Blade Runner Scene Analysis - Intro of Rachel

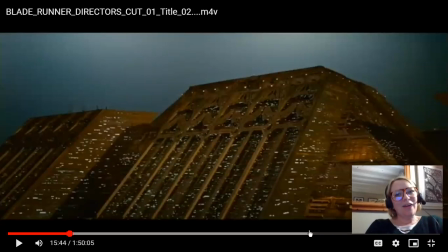Hello, muffins. We are going to analyze the introduction of R- Rachel scene. Now, this would be a really good one for comparing with the introduction of Madeline slash Judy at Ernie's.
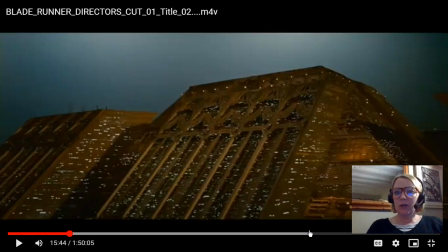First of all, this is a really good place to stop and pause this. We're going into the scene, a bit of classicism here with our establishing shot of the world, and then we're going to go in to just let me turn my telly off.
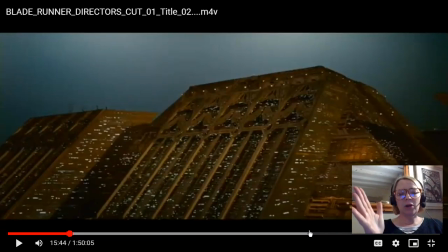To our location and then to our hero. Great place to stop because we can really see the shape of Tyrell Tower in this particular shot. This is that of the Mayan temple, setting up Tyrell to be a god.
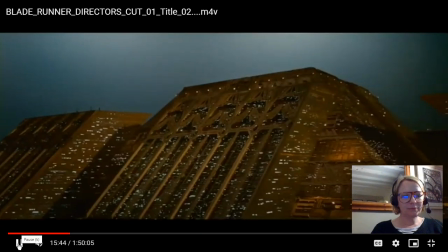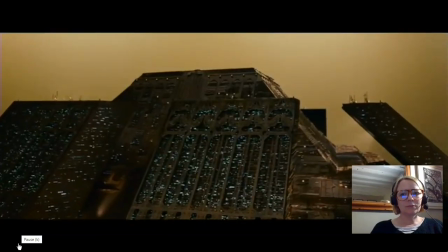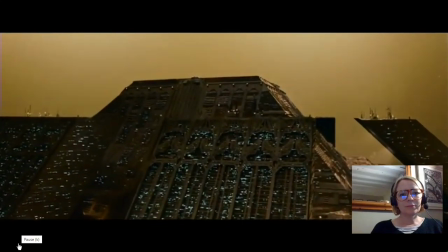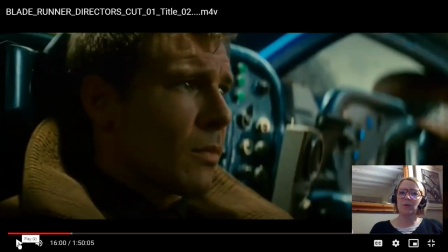The sky in this dystopian future is this sort of like stormy orange, indicating that we are in this dystopian future world.
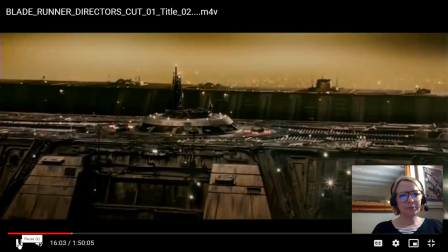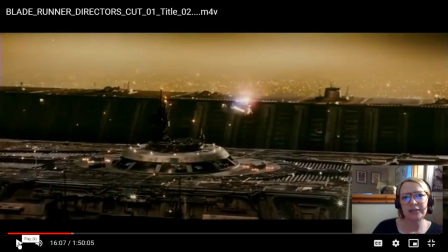Typical of Ridley Scott, one of his motifs. Very extensive establishing shots here that really show off the spectacle of the world that has been created. Spectacle. He is, after all, master of spectacle.
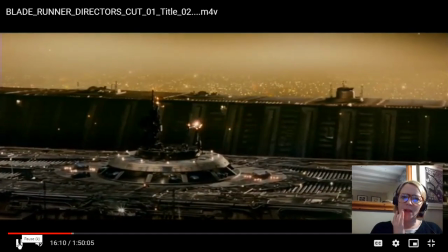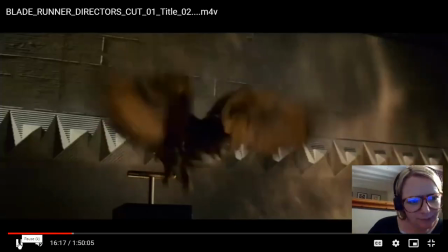Sorry, that's Buster. Hey. Okay. So now we.
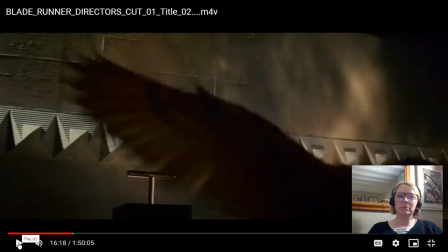Hey, Buster. Shh, shh, shh. So now we cut, to the interior. We are now inside Tyrell's office building, and it starts with the owl silently watching them, the symbol of wisdom.
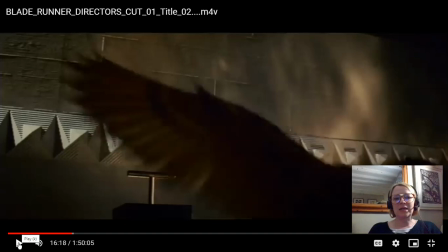And he is, of course, a fake owl, just like everything.
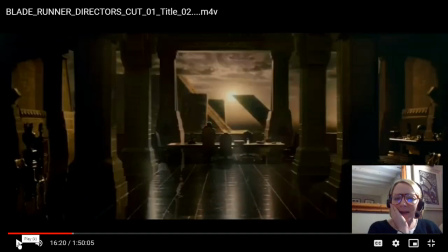So look at this symmetry of this shot. We have this office building that looks out over the city of Los Angeles, and it is
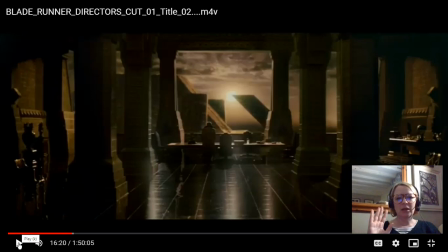this sort of like this dystopian city, but it is strangely beautiful as well. If you look at the precision here of that angular building as it touches the sun, like a sundial, like they're worshipping the sun god.
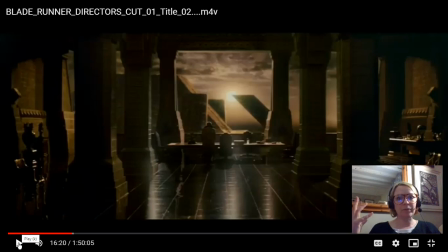The god of course is Tyrell, the god in this film. And if we look at the interior, it looks like the inside of an Egyptian temple. If you look down the sides, each side of the shot here, we have these kind of artifacts down each side.
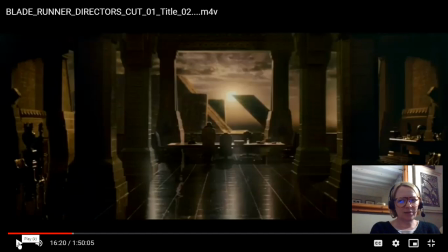There's some here, and there's some. Oh, my hands go the wrong way. There's some. I'm pointing the right way in my screen. Oh yeah, there's some down there, that side, and it looks like he's in a museum, which means that
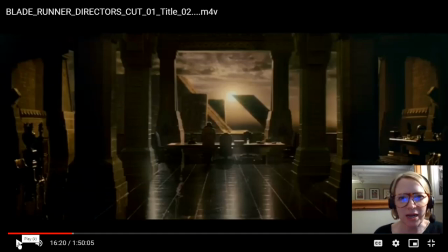Tyrell's kind of collector of beautiful objects, of which Rachel is one. She is a beautiful object, or as he describes her, an experiment.
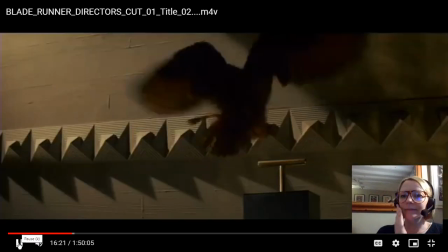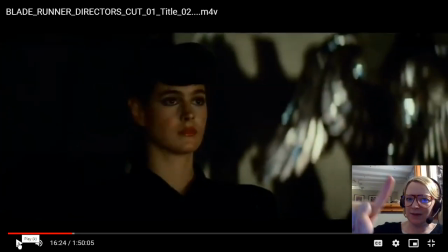This is the first shot of her. So again, we have the symbol of the bird, the eagle in the back, and we have the Hedy Lamarr look.